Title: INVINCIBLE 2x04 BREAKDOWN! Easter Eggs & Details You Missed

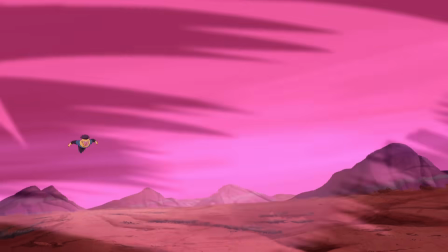[0:00]
Welcome back to New Rockstars, I'm Eric Boss, and this is a breakdown of Invincible Season 2, Episode 4, titled It's Been a While, which is what Nolan said to Mark at the end of last episode,
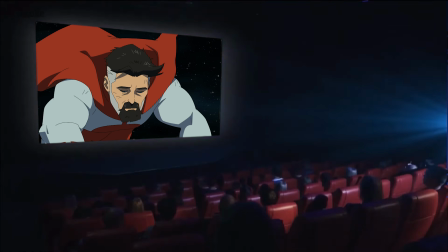[0:08]
and also what we will be saying when they air the rest of Season 2, which isn't set to be released until early 2024.
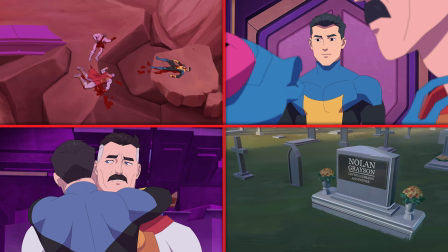[0:13]
At that point, I'm gonna have a kid. And yeah, this episode made me terrified of all father-child relationships.
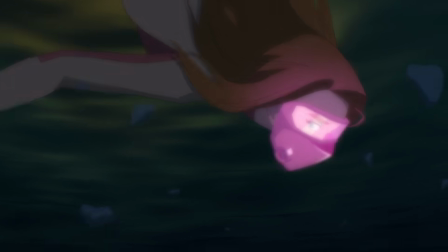[0:18]
Happy Thanksgiving! Let's break it down for all the Easter eggs, animation details, and deeper layers of meaning that you might have missed.
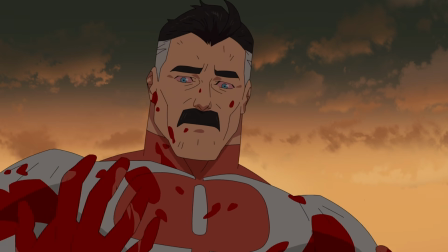[0:24]
We open on the events of the Season 1 finale, where Nolan is looking at his bloody hands after beating Mark almost to death.
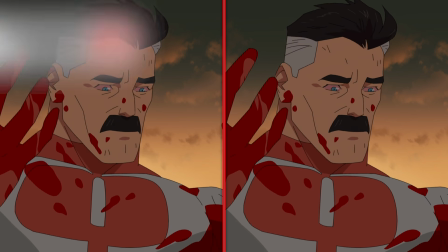[0:30]
This scene is replayed exactly, except now, notice the sound mix on certain things is cranked up.
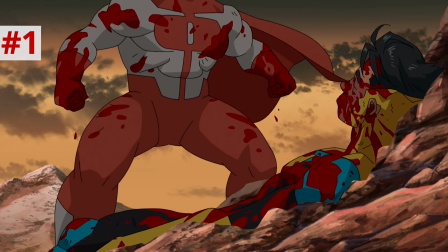[0:35]
Mark's shuddering gasps for breath, the sound of the blood dripping on the rocks, Nolan's cape flapping in the wind, and Mark's childlike, Dad?
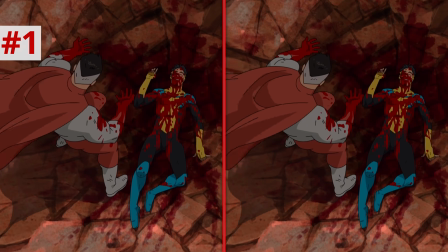[0:42]
They are all louder than they were when we first saw this scene.
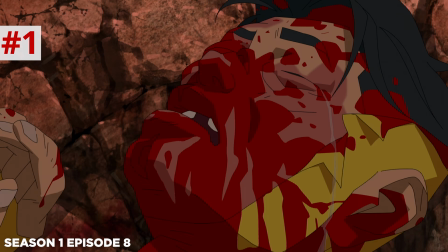[0:49] Dad?
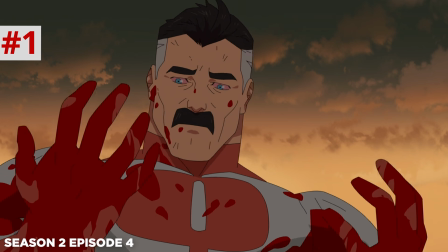Dad?
That is because we are hearing it from Nolan's perspective.
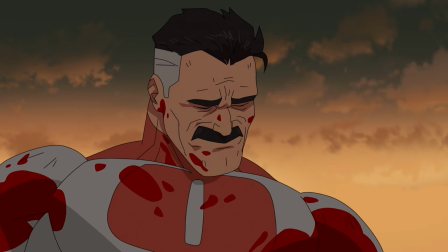[0:59]
Not only does, as a Viltrumite, he have heightened hearing, in this moment, everything is standing out to him as he reckons with what he has done.
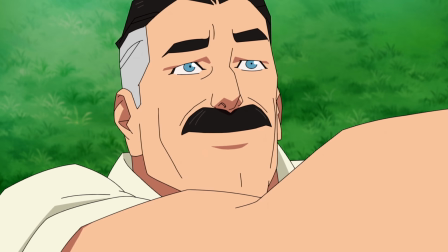[1:06]
He has been stung with something he's never felt before. That thing is love.
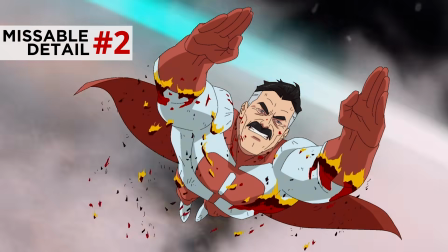[1:10]
As Nolan flies out of the atmosphere, Mark's blood burns off of his suit and from his face like he is desperate to cleanse himself of this love thing.
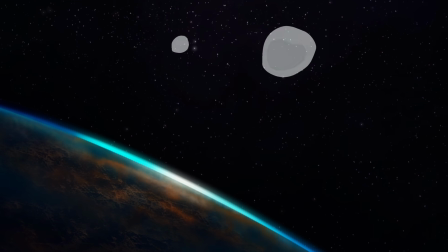[1:18]
And included in that cleanse, leaving behind in Earth's orbit, a couple teardrops floating in space.
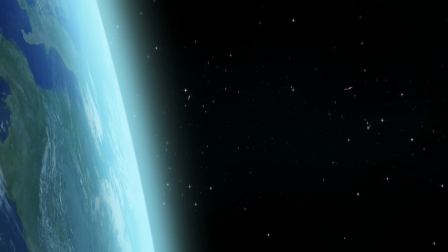[1:23]
That teardrop fills the frame, cleansing us as we stay on Nolan. and we see the events of the aforementioned while of the past year the song playing is avalanche
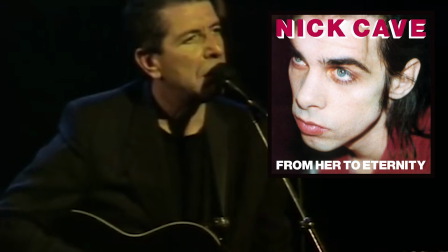[1:31]
which was originally by leonard cohen but it's sung here by nick cave cave had actually recorded a version of this in 1984 with his
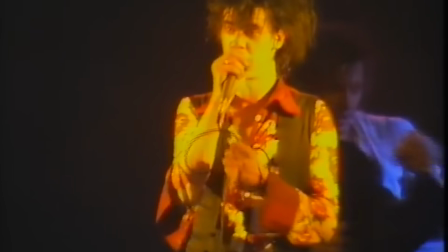[1:37]
band nick cave in the bad seeds and in that version he was much more defiant his voice had a hard mocking quality but he re-recorded it solo 31
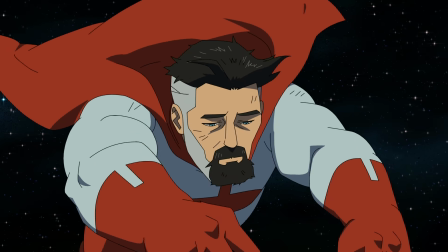[1:44]
years later in 2015 and the result was this more lonely and more reflective version that we hear there have been many interpretations of the
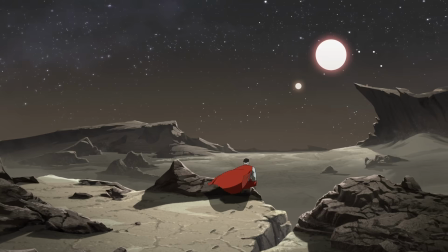[1:51]
meaning behind avalanche over the years that it's a song about a spiritual struggle and redemption, or that it's a metaphor for the end of a relationship.
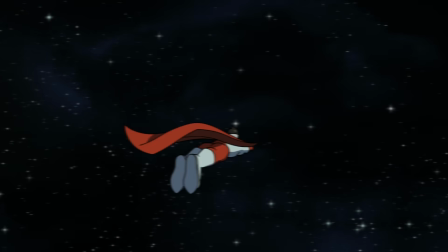[1:57]
But I think that what it represents here is a godlike figure, Nolan, who thinks that he has no real need for the love and worship he stowed upon him.
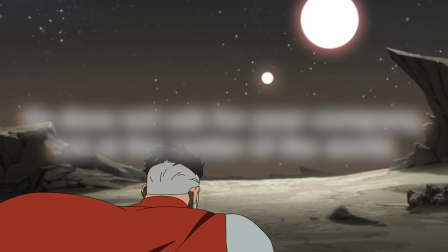[2:04]
In fact, there's almost a resentment or disdain in the lyrics. He does not ask for your company, not at the center of the world.
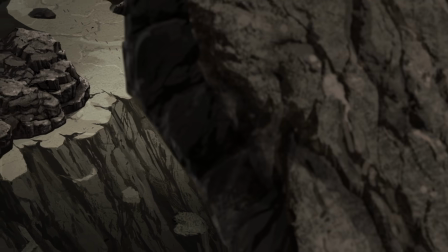[2:10]
By the end of the song, that figure discovers that not only did he need it, but that now that it's gone, he misses it.
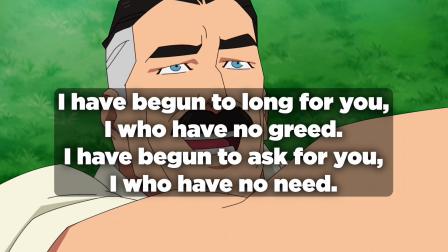[2:15]
I have begun to long for you, I who have no greed. I have begun to ask for you, I who have no need.
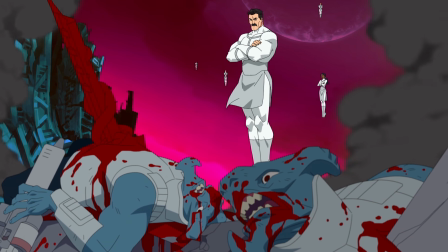[2:21]
Nolan thought for all these years that he knew his mission. He was in control and that his family was mainly for show, pets.
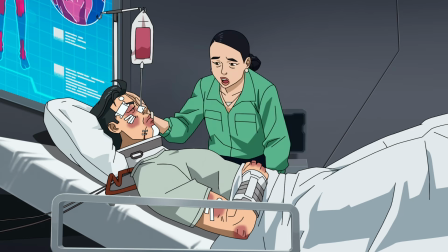[2:26]
He was a strong one and they needed him more than he needed them, but having them taken away, now he feels purposeless and he doesn't know who he is without their love.
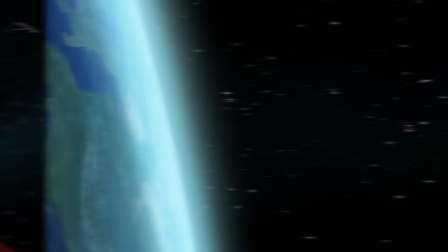[2:34]
And he feels the very human emotion of longing. We see Nolan flying away from earth and through the vastness of space.
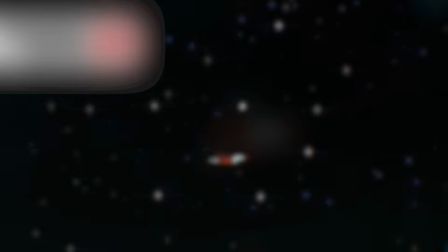[2:40]
He goes from this ramrod straight posture and the straight flight path to a more hunched or hunchbacked bedraggled path.
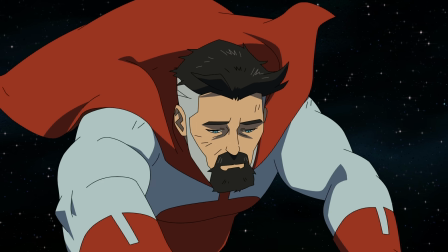[2:47]
You can tell he's no longer flying as fast as he can because of how his cape just sort of lazily billows instead of sticking straight
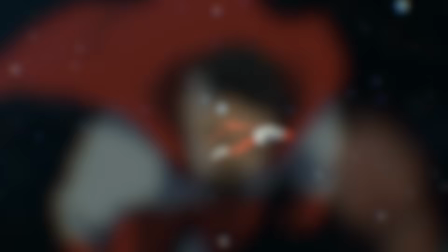[2:53]
out behind him even though you know there is no wind in space and his cape is like part of his suit but i guess the cape would be like tugged behind him don't ask me how forces work in space but yeah our man's got a decent amount of facial hair now we see him sitting on a cliff of some
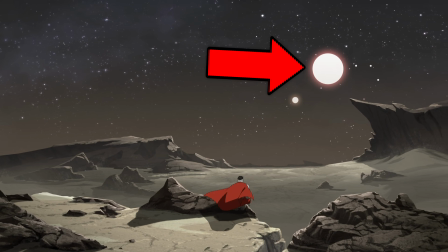[3:05]
unknown and seemingly uninhabited planet with two suns one big sun one small sun reminding him of course of himself and mark
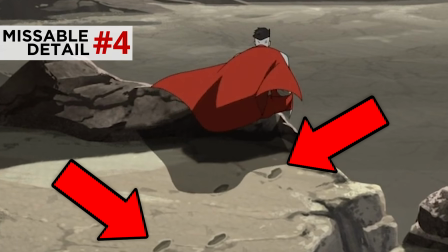[3:12]
and you can see one set of footprints behind him meaning he has sat down this planet and has been walking its lonely surface then he flies
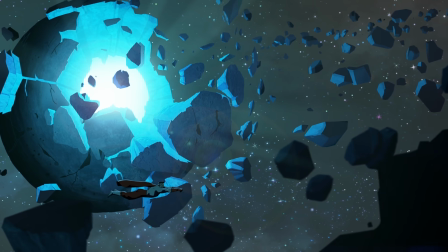[3:18]
by this destroyed planet or moon that's emitting blue light from the center of it then by what looks like a star in the midst of going supernova
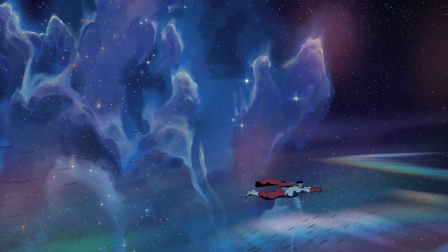[3:25]
then by this beautiful space aurora borealis looking thing a kind of nebula sometime later he looks at the event horizon of a black
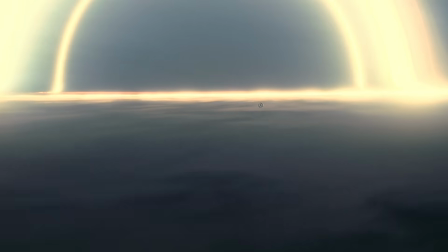[3:31]
hole and it is the same design as the black hole that they created for the movie interstellar as nolan lets the gravitational pull start to suck him in the only
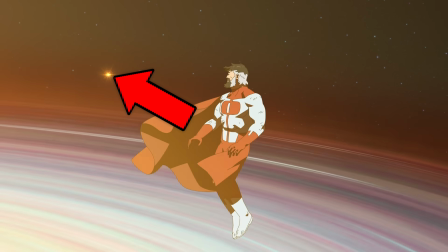[3:38]
thing that stops him from killing himself is a crashing thraxan ship appearing at first like a star from the heavens nolan intervenes before it starts to
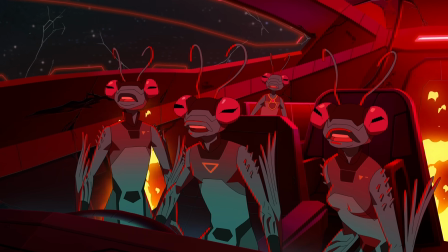[3:45]
hit the black hole and saves its occupants four of them which at first kind of seemed like a kind of thraxan fantastic four but notice how this
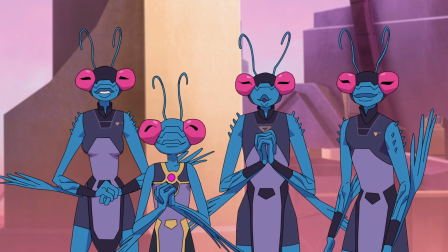[3:52]
youngest is a girl and since the average thraxan lifespan is a year and they age super fast this is andressa the thraxan that
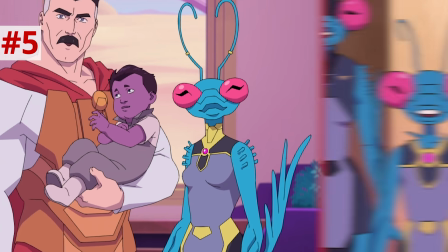[3:59]
nolan marries which is kind of gross her adult form even wears the same outfit that she wears as a girl and i just realized that this is nolan staring at